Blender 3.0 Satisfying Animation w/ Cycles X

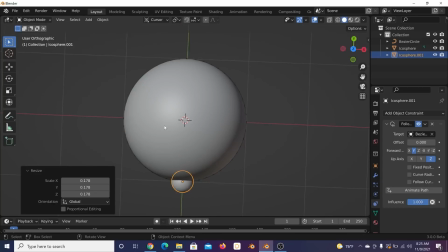[8:26]
And then I'm gonna hit the tilde key, it's right above the tab key. I'm gonna click the Bezier circle.
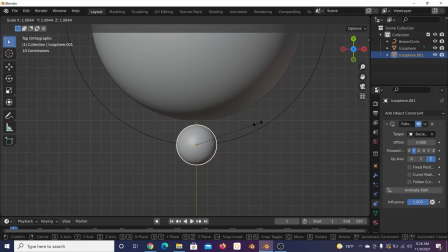[8:31]
And then I'm just gonna get the sphere to barely touch the side, and then just make sure you're scaling on your sphere however you like it to look.
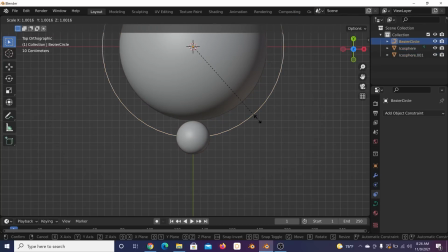[8:39]
So make it just big enough to where it has a nice amount of visual weight, but not too big to where it's taking up a lot of space.
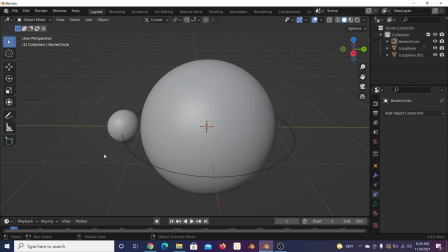[8:47]
All right, next thing we need to do is animate it so that it looks like it's actually rolling on the sphere.
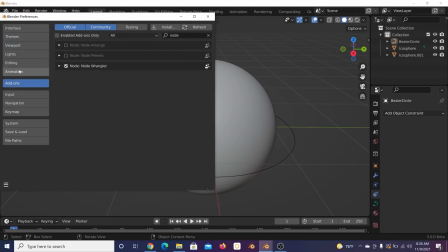[8:52]
So here in your edit preferences here, go to animation and switch default interpolation to linear.
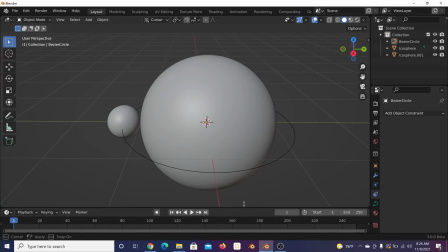[8:59]
We're gonna make this a seamless loop. We're gonna stay with the default 250 frames.
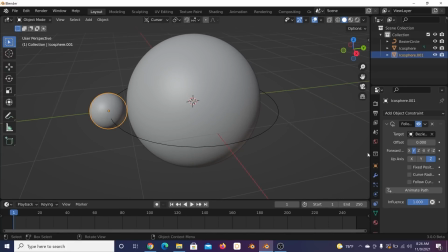[9:03]
And what I'm gonna do is I'm gonna click on the sphere, go back to our constraints. I'm gonna hit the back arrow to frame zero, click on offset, go to the end, and then type in 100. What that's going to do is give you a full 360 rotation. It's gonna go around just like that.
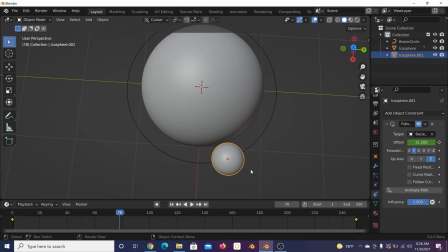[9:21]
The reason why we're doing it that speed, basically at 250 frames, is gonna be at a certain speed. So if you wanna make it faster, you would drop the amount of frames and move your keyframe. If you make it slower, do the opposite. The reason why we're doing it slowly is because it needs to be as satisfying to look at.
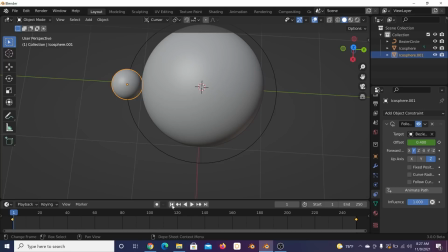[9:40]
It needs to be nice to see. Things that are going really fast are just kind of hectic and kind of cause anxiety for certain people.
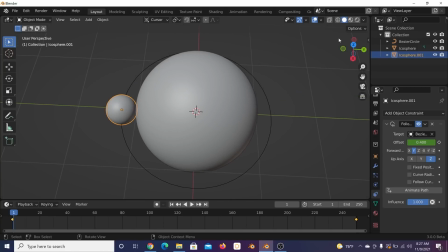[9:46]
So this needs to be something that's just nice to look at, slower speeds. So now that we have that, let's go here in Eevee and preview this here.
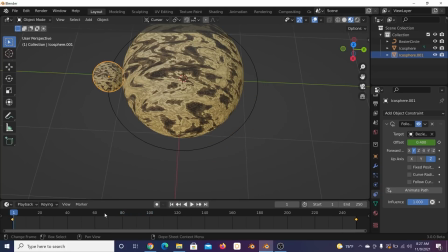[9:55]
Notice the sphere is not looking like it's actually rolling. So One thing we're going to do is click on the sphere, go to the transform settings, and we're going to rotate it this way at a positive value. So let's go ahead and troubleshoot this and see how many rotations it needs to go.
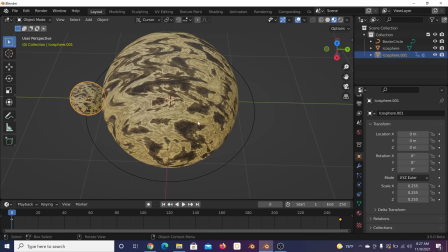[10:14]
Of course, it needs to loop, it needs to rotate 360 degrees, and it can do that multiple times. So I'm going to go ahead and do 360 times 5, and I'm going to click enter, and that's going to give me 1800.
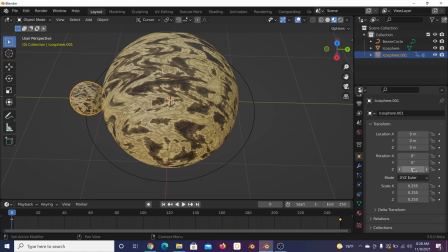[10:31]
Now I forgot to actually add my keyframe. So what I'm going to do is I'm going to hover over here, I'm going to click I. We're going to go to the very end and type in 1800. 1800. So that's 360 rotated 5 times. Oh, I actually hit the jackpot there.
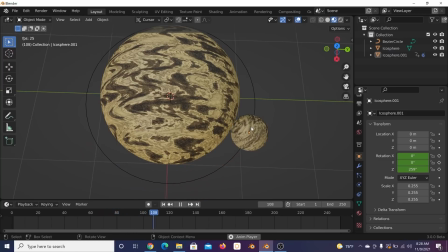[10:49]
So now it's rotating around. Now you'll want to play with that. Say if yours looks a little bit different, your parameters are different, scaling is different, you might need to do 360 times 4 or 360 times 6. Eventually, you'll get to where it actually looks like it's rotating around.
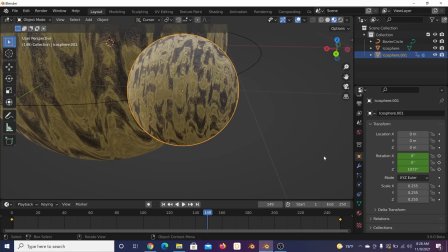[11:04]
What I'm going to do here on this material, I don't like how the wood looks on that one, is I'm going to go to the material settings.
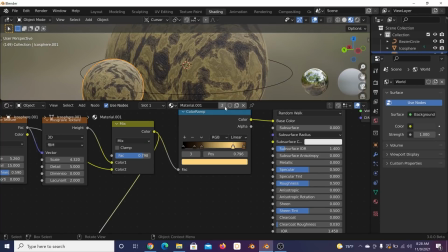[11:10]
Actually, we'll go straight to the shading workspace. I'm going to click this 2 so we make a duplicate.
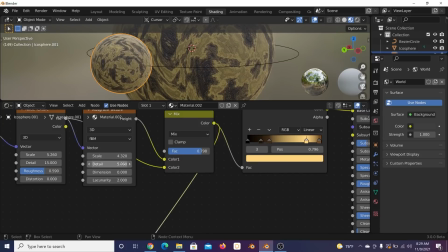[11:17]
And let's bring that, looks like it needs to be the scale of the
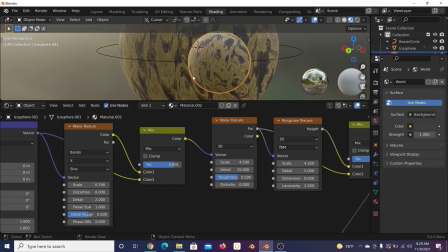[11:22]
noise texture and the scale of the wave texture so it doesn't look so small.
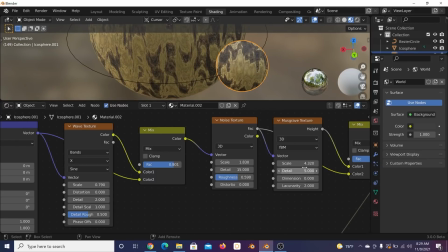[11:30]
It still looks like a piece of wood, but it's not so puny. Something like this. Play with that scale and the wave. There we go. And you can always make duplicates like that.
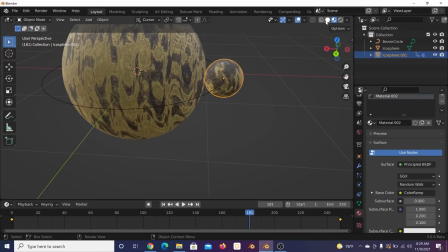[11:44]
Just click that number. So here's the next trick is now you click here, hold shift, click here.
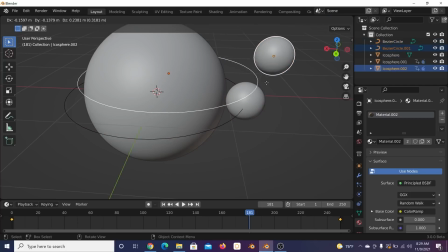[11:50]
I'm gonna hit Alt. I'm gonna hit Shift D and then just click on the wire.
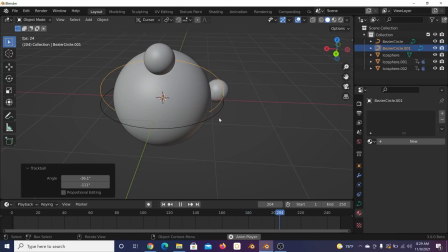[11:55]
I'm gonna hit R twice and rotate it around. And that's all you're gonna need to do. Just go ahead and do that again, Shift D, solely click on the wire, rotate. And I'm actually just rotate it like that so it goes the opposite direction. And that's all you need to do.
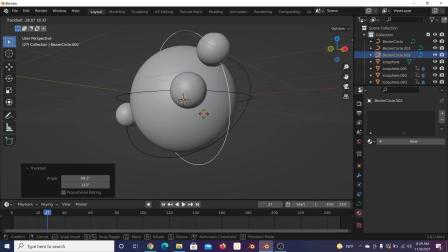[12:11]
Go ahead and I'm gonna speed through this. Make sure things are not intersecting so you're gonna need to move things around and just duplicate a couple of these guys
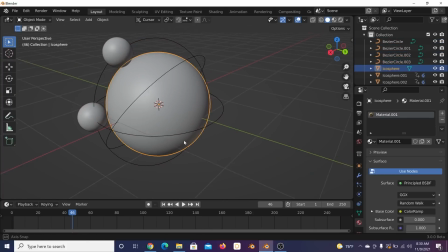[12:20]
around your scene and have a bunch of them rotating around.
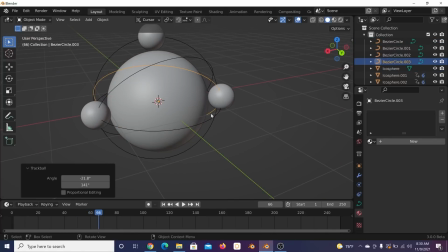[12:25]
Now make sure they aren't intersecting. I mean, if you want them to intersect, by all means make them intersect. It just doesn't make it look very real.
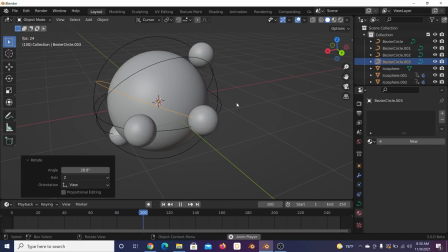[12:32]
Not that any of this is real, but you can have some fun. See, we have an intersection, so we move it around. Looks like we might have another intersection.
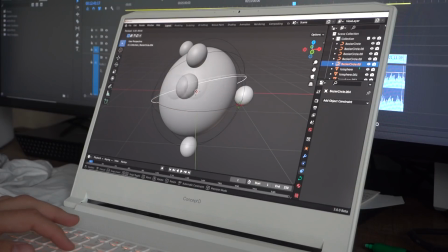[12:46]
There we go. So go ahead and add a bunch in your scene, and we'll come back.
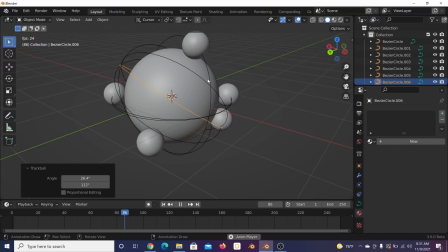[12:52]
All right, so here I have my scene. I would add a couple more just to kind of fill it out.
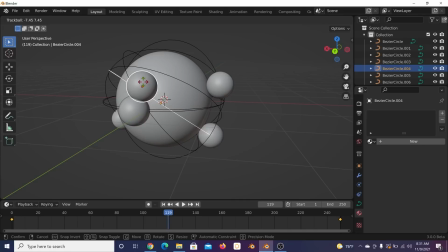[12:56]
But again, this is just for the tutorial. You can perfect that later if you'd like. I seem to have a goof up here. So there we go, we have this.
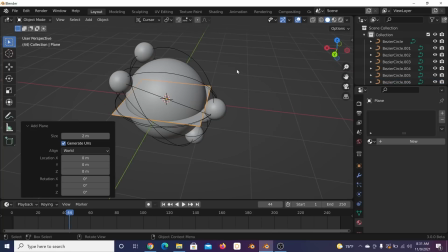[13:07]
I'm gonna go ahead and quickly get a displaced floor, and that's to kind of make it look really modern.
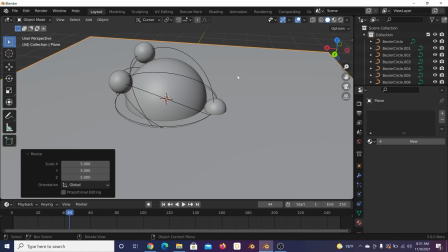[13:13]
I like the modern look, keep it flat, keep it simple. That's also why I like this computer.
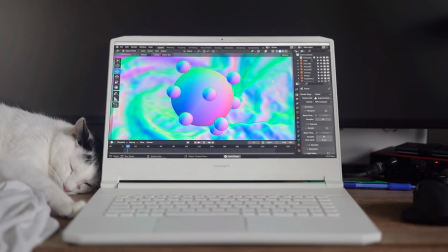[13:19]
It has just a really nice, modern, sleek design. You know, you have a lot of gaming computers and a lot of gaming computers kind of look the same.
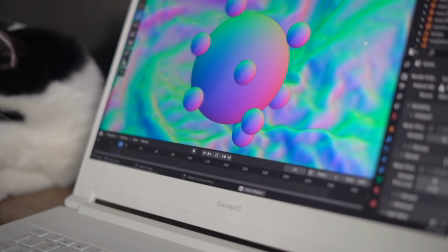[13:26]
This one is very different from that look. It's white, it's sleek, it's clean. You have those nice amber lights below the keyboards.
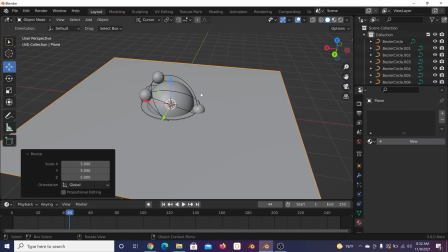[13:32]
I genuinely like that. I think it's great. So if that's something you're into, this is definitely a great computer just on the aesthetic wise.
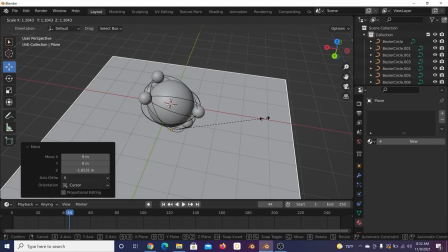[13:39]
It's just a great looking computer. Of course, there's many, many other great features about this laptop.
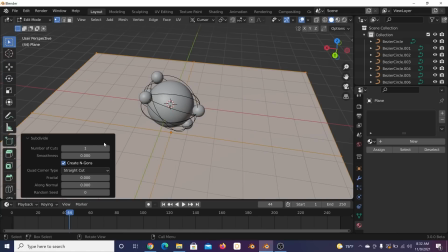[13:45]
So I'm going to go ahead and subdivide this guy here. Give it 100 on the subdivisions.
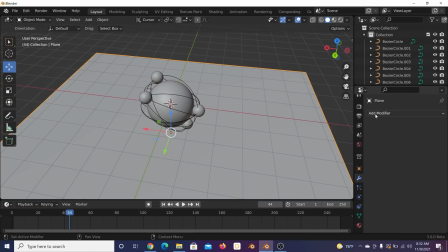[13:52]
You don't really need that many, but this isn't a very computationally heavy scene. I'm going to add a modifier with the displacement on it.
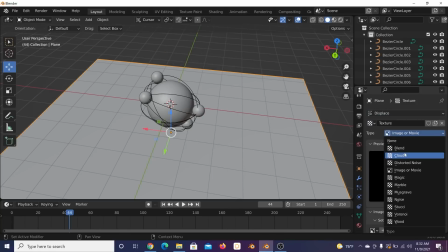[13:59]
Click new. I'm going to go here. Image or movie, we're going to go to clouds, bring that depth down, bring that size up.
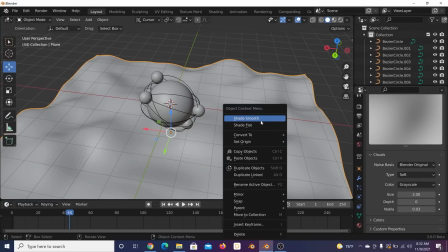[14:09]
I'm going to shade smooth.
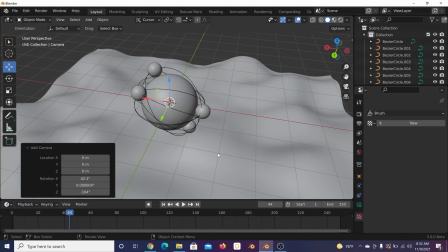[14:10]
All right, Shift A, camera, Control Alt 0, snap that to view, and I'm going to go ahead and click on the camera.
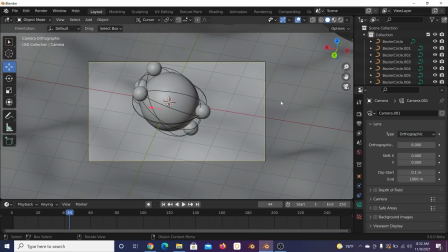[14:18]
Now we're going to go to the orthographic view. I love the orthographic view.
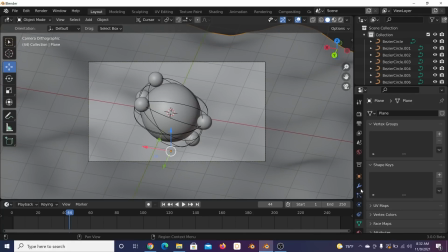[14:22]
It's just fun to work with and just makes things just nice looking.
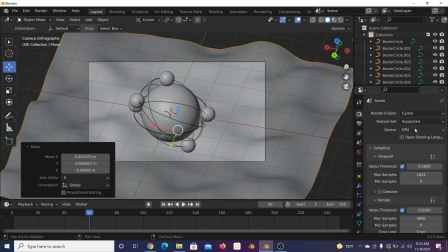[14:28]
So now we have this. Let's go ahead and start lighting it. I'm going to go here to cycles, make sure I'm using my GPU, edit, preferences here.
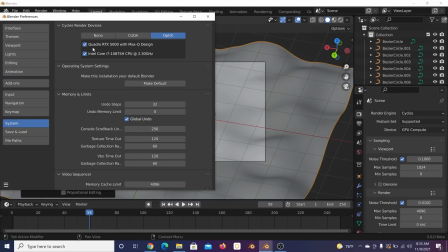[14:37]
We're going to go to your system. Now I have the Quadro RTX 5000 and my Intel Core i7. This computer has some great power with it. That's what I'm working with here. Make sure you're using optics to get that nice speed.
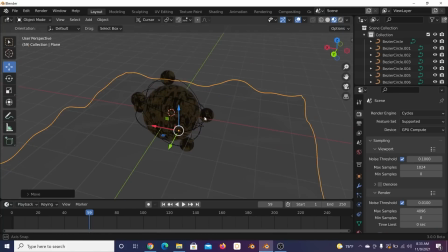[14:52]
Let's go ahead and I'm going to drop down and use the Eevee render engine just to kind of preview my lighting. So shift A, light. We're going to go get an area light. I'm going to hit G to move it over. R twice. Maybe bring it up. Scale it up pretty significantly.
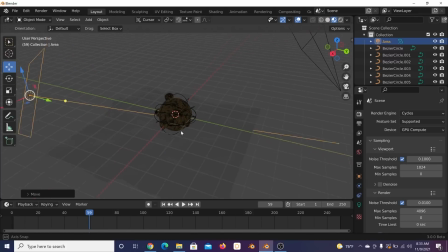[15:11]
Maybe bring it back some more. We want it to cover up this whole ground plane. Click on the light, and we're going to give it maybe 800 on the strength. There we go.
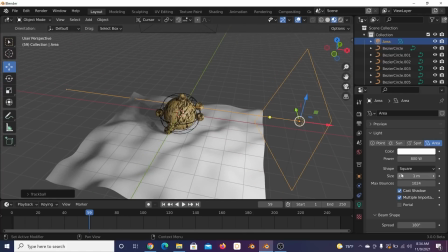[15:23]
So that ought to look nice in that direction. I do want to go and change it to a disc just for reflections.
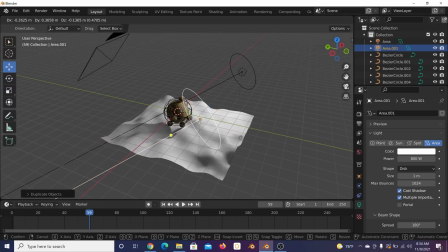[15:29]
It looks better in reflections, in my opinion. I like the disc shape. I'm hit R twice.
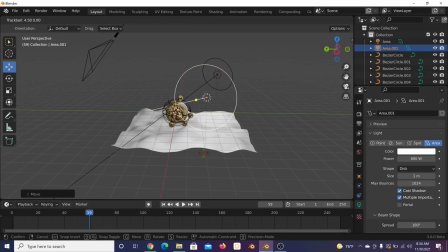[15:35]
I'm hitting G to move it around, hitting R twice to move it in case you need that.
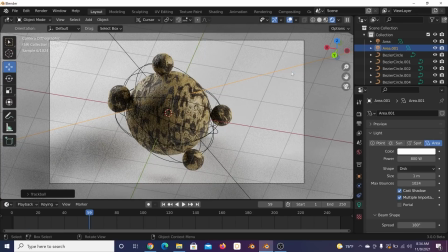[15:41]
All right. Let's go ahead and see how that looks in cycles. So it looks pretty good here in cycles.
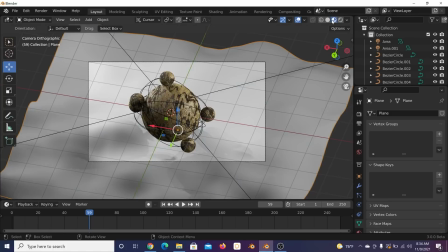[15:49]
I'm going to go ahead and give myself a nice kind of blue background.
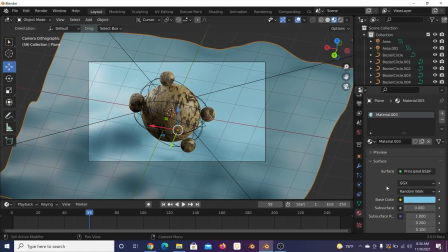[15:55]
The blue looks nice with the background of the wood. Make it really rough. This is going to, you know, the satisfying style, and this roughness looks really good.
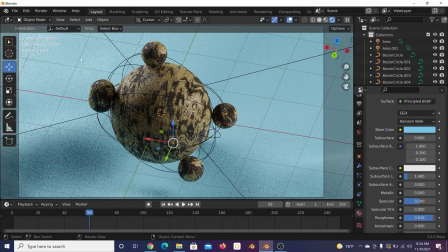[16:06]
If we give it a good cycles preview here, looking pretty good on that.
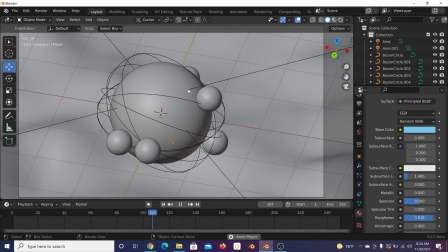[16:13]
So now that we have this whole animation, I'm going to show you how to get a really fast render time.
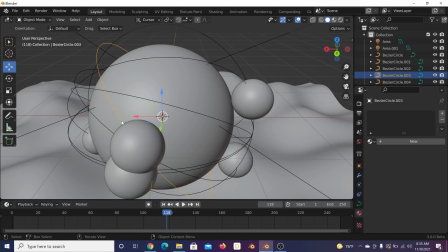[16:20]
I'm going to remove this intersection. Remember, only select that wire to move things.
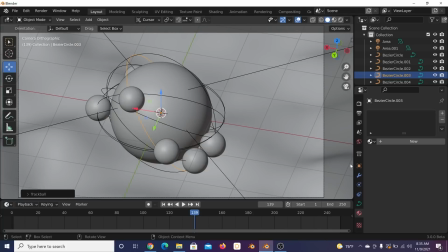[16:29]
So now that we have this going on, I'm going to go ahead and optimize my render settings because it cycles and it can be annoying. You can use Eevee if you'd like. So here on light paths, I'm going to give my total at 1.